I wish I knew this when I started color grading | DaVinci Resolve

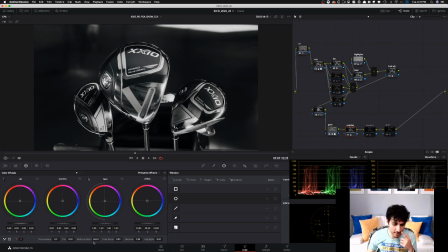24:45 And then in the mid-tone detail, this time I added tons of detail. So look at that, at 50, to like really bring these clubs to life. Like it just looks, like there's so much more weight to it. And then on top of it, sharpen the image to give it even more of that
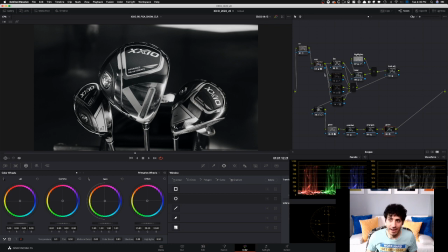25:03 edge, that sharpness, added grain, and then went in and started isolating those colors. So started with blue, and basically I'm just using my simple vectors.
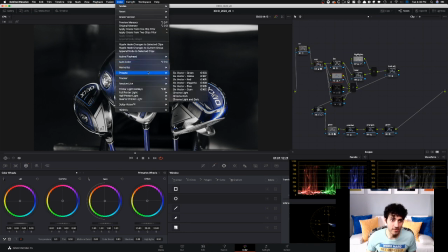25:16 So I'm just literally in here using my 6 vector for majority of it, and then perfected a little bit of it, but like mostly it's just like these presets. Like I'm picking those colors and then I'm bringing them out. And then I went ahead and picked out this yellow, and then see I had to create windows and then track it.
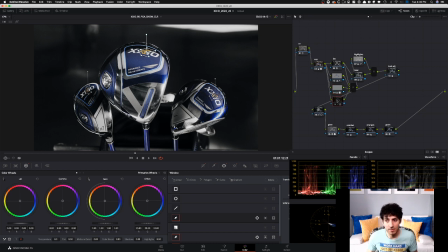25:33 So I had to track these windows. So this is what I mean by like you have to do this extra work. Then I picked out the pink, created this large window, and then I had to track that. So rotoing, qualifiers, tracking, all that is happening. And that's just one shot of like the 70 or 80 shots that were in this spot.
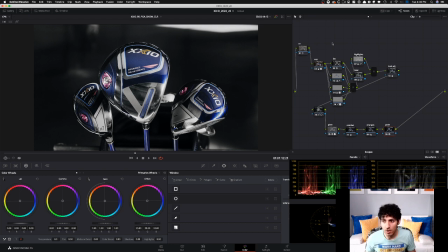25:51 And that's totally normal. A no tree looking like this for a commercial is totally normal. And then if I play it back, kind of weird that it's choking on a freaking $20,000 machine. But it's probably the noise reduction and the grain that's choking it.
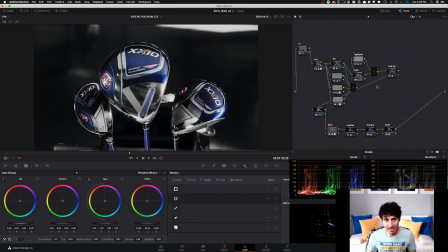26:10 But started with this, ended up here. So that kind of gives you an idea what I'm talking about, color isolation.
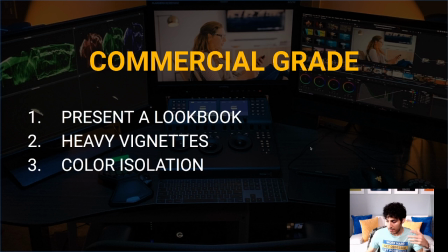26:17 So, this is an extreme example of it, but then you can just take it and kind of do it in your own way.
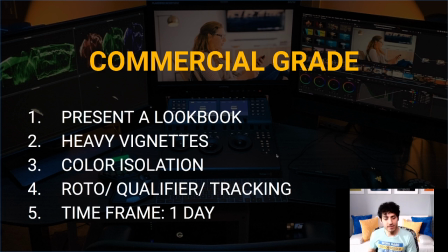26:24 Roto, qualifier tracking, like I said, time frame for commercials usually is a day. I mean, it would be really crazy if you're working with a buddy or something, you can even spend a week, but normally it's about a day.
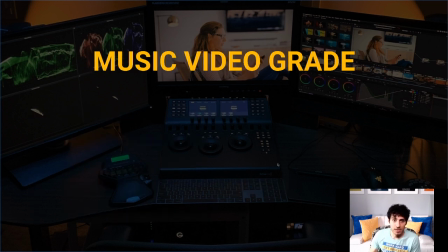26:38 Do a commercial. Now let's talk about music video. Music videos are probably the most fun projects to work on, and they're the most flexible too. Like, I mean, you just get so much freedom. Basically, you just got to make it look good. It just simply is that.
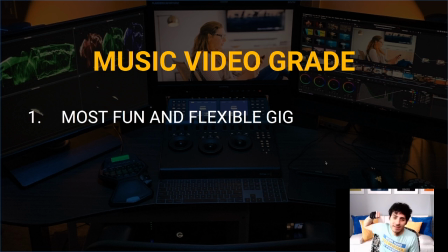26:54 You got to make it look out of this world, crazy, make the sky so blue that we've never seen the sky as blue as that, and then take the skins and make them as orange as you want if you like. Just really create color contrast, luma contrast, like push it to the max.
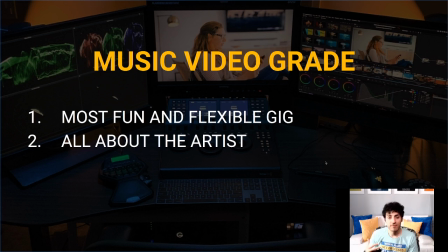27:12 So ultimately, even after all those things, it is going to be about the artist. Like, artist is the story, artist is the thing, the main thing. Artist is the product. How the product is important there. Well, artist is the product here, and that's what's more, most important.
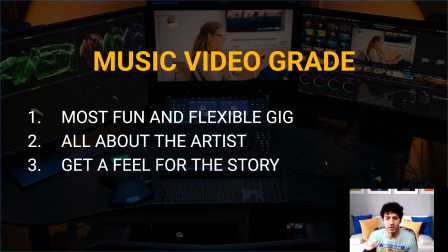27:30 So get a feel for the story, talk to the artist. Like, I mean, is it a sad album? Is it a happy album? Like, what is going on? If it's happy, then you're going to make everything poppy and like really bright and neon. If it's sad, then you're going to do the opposite. You might go the color isolation route. You leave colors in the skin, but then you pull everything else out.
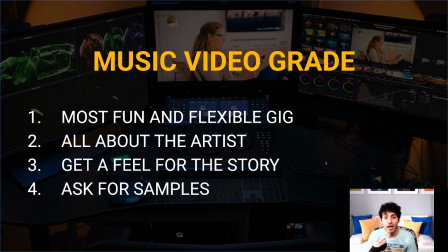27:49 So those are the questions you're going to ask. Ask for samples, like, what inspires them? Like, is there something, in their mind, like imagery, like, paintings, like whatever have you, locations, and then keep that in the back of your head, create a mood board, and then attack it from that perspective.
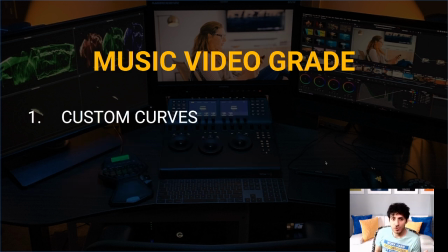28:09 So my approach for these is going to be custom curves, because custom curves are going to give you so much more granular control over your image. And if you really are if you're developing a look, this is a great way to go about it and do that.
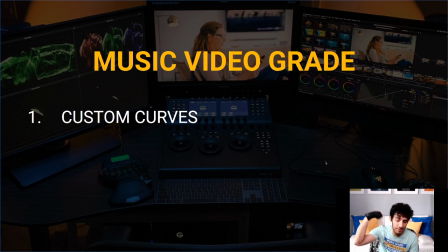28:24 And obviously, I'm going to show you an example. Once we go through all these steps, then I'm going to give you an example, a real world example.
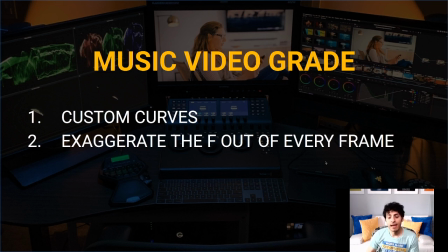28:31 Exaggerate the F out of every frame. And I really mean it. Like, every frame, in a shot needs to be frameable, like where they can just print it out and boom, the Kodak moment is picture perfect. So think of it like that. Color separation is the biggest thing.
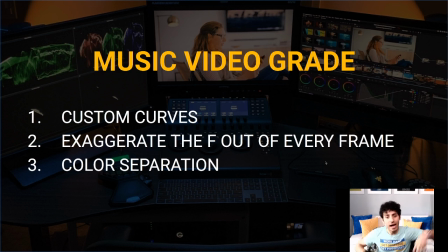28:50 Like I was saying, the bluest sky and the orange skin and like all that, like almost like Mad Max. Like, it just needs to have so much color separation so everything just pops out, everything jumps out. Roto qualifier tracking. I mean, these things for breakfast.
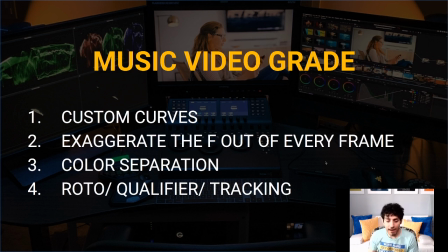29:07 I mean, you have to have these in a music video. Yes, it takes time and it adds like so much extra effort, but it's just worth every freaking penny and something that you have to do. And then cake on glow, grain, lens flares, other effects, like go nuts.
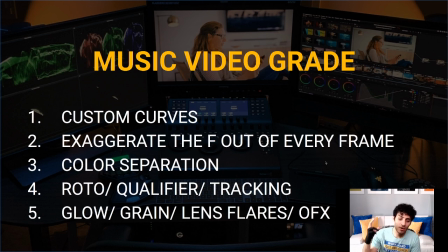29:24 I mean, Resolve has like, effects for old movie, like, sort of like a machete or that kind of feel. Throw those things on if you're going for that vibe. Sometimes you wouldn't even know what you're going for unless you throw on the effects and like start playing around with it,
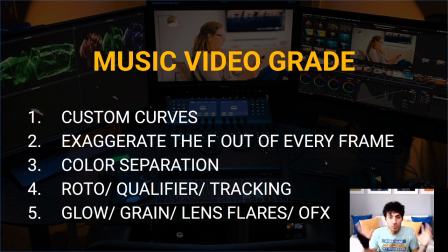29:40 and then something sparks, and then you create something that you didn't even know that you could have, and the client loves it. And you'll be surprised how creative these guys are and how open they are to suggestions, and they want to see what you can do. So don't hold back. This is where you let out. Maybe you do,
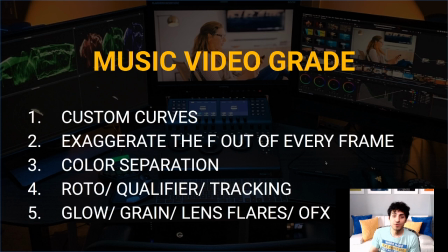29:58 documentaries and all these other projects for living, but then music video is one of those things where you let out your creative beast. So think about it from that perspective. So add all these things. Like I said, I mean, it's going to make a big difference. Time frame will be somewhere from a day to 2 days.
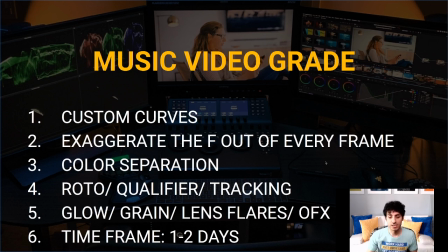30:13 Okay, 2 days with feedback and changes, whatever they ask for, but usually it could be done in a day.
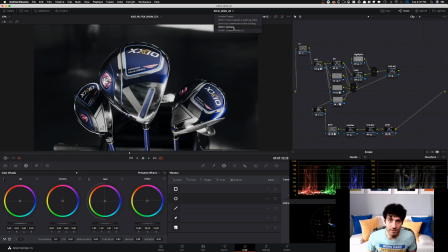30:21 I'm gonna pull this up and then kind of take you through a shot. And recently I put out a video about it too, but we can just go through it again and I can show you what I'm talking about.
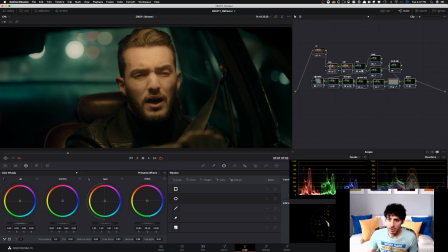30:32 So I mean, this shot you guys probably saw in the video, but if I turn these off and if we look at it, I mean, this is how it is.
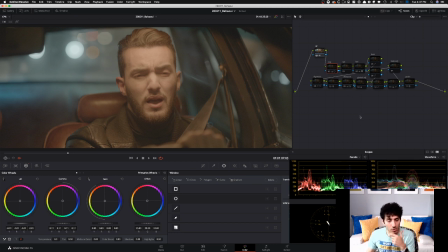30:40 This is how it's shot. And they asked for the Joker look. I mean, the director wanted the Joker look, so then I started with my base.
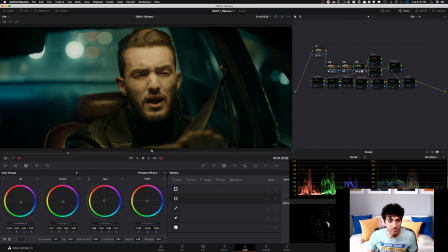30:49 Didn't add any saturation, but look how much was done in my balance. And this is just lift gamma gain.
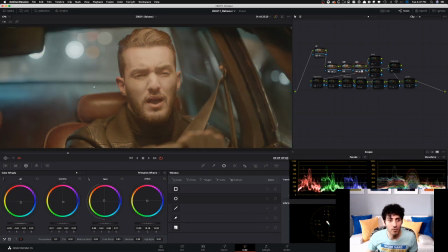30:55 That's it. All I'm using is lift gamma gain, and how much I was able to create like that Joker look because of it.
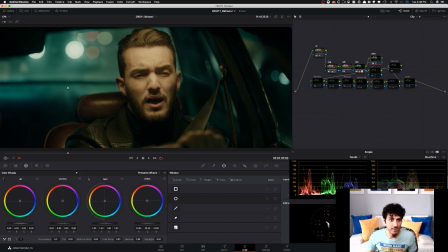31:02 And then went in, started perfecting it. So here you can see that I'm switching the hue on the blue to go more toward green. And then I go in here, work on his skin, and I bring in like some love there.
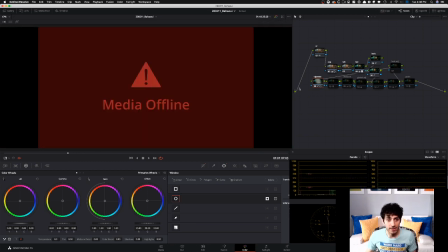31:16 Then I go in and create this vignette to like really bring everything around him down.
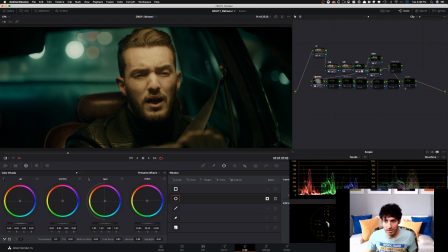31:21 So you can see it, like the focus is him and I'm bringing everything else around him, down, way down. Added the glow because this is just areas that are looking super dull. So it just pops it out and sticks them out from the background. Then reversed, it's not sharpening, basically I'm softening.
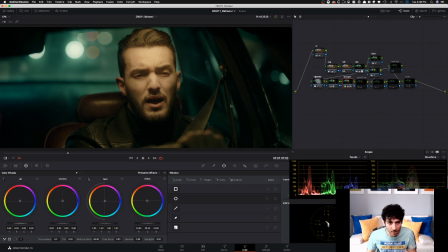31:40 So I'm going in and adding -12 to just like really soften everything up and give it that film look, film feel. Okay. And then I go in and create this global adjustment where I kind of just bring it down. All I'm doing is in my gain, just pulling it down to take some sting off the top end.
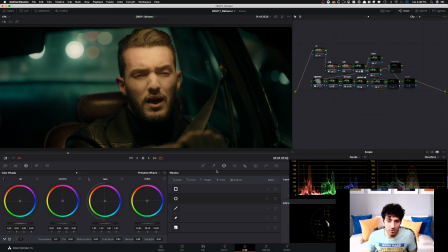31:59 And then I go in and, by using my RGB curves, I split up the chain here. And then I just went into my red channel and just popped it up a little bit to just bring more red in there. So then his lips look how they're supposed to look. The chair gets its color back and all that good stuff.
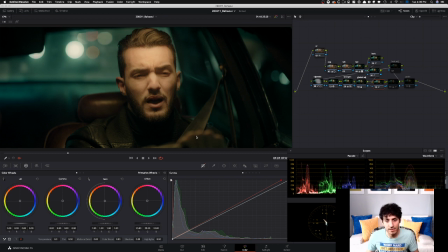32:18 Like all of a sudden we can see the detail on his hand and all that. Then I go in and I pull the forehead down by using my qualifier right here. So Luma qualifier, if I do Shift H, I'm just grabbing the hottest parts in the image and I'm pulling it down by using my highlights,
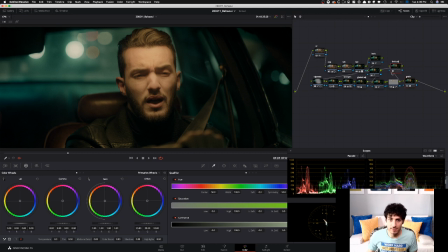32:35 and then topped it off with the grain. And this is what we ended up with. We started here, we ended up here.
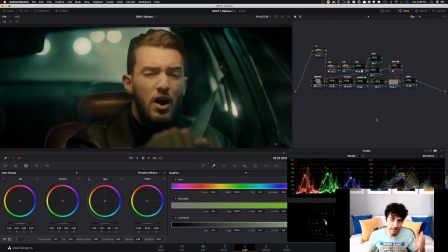32:41 And again, one of those things like where you might think that, oh man, like how did you even get that look without qualifiers?
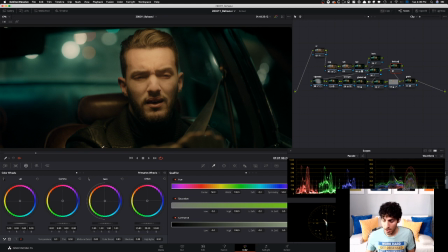32:49 Like if you learn color correction, and if you get really good at color correction, you'll be surprised what you can do. And that's exactly what happened in this node.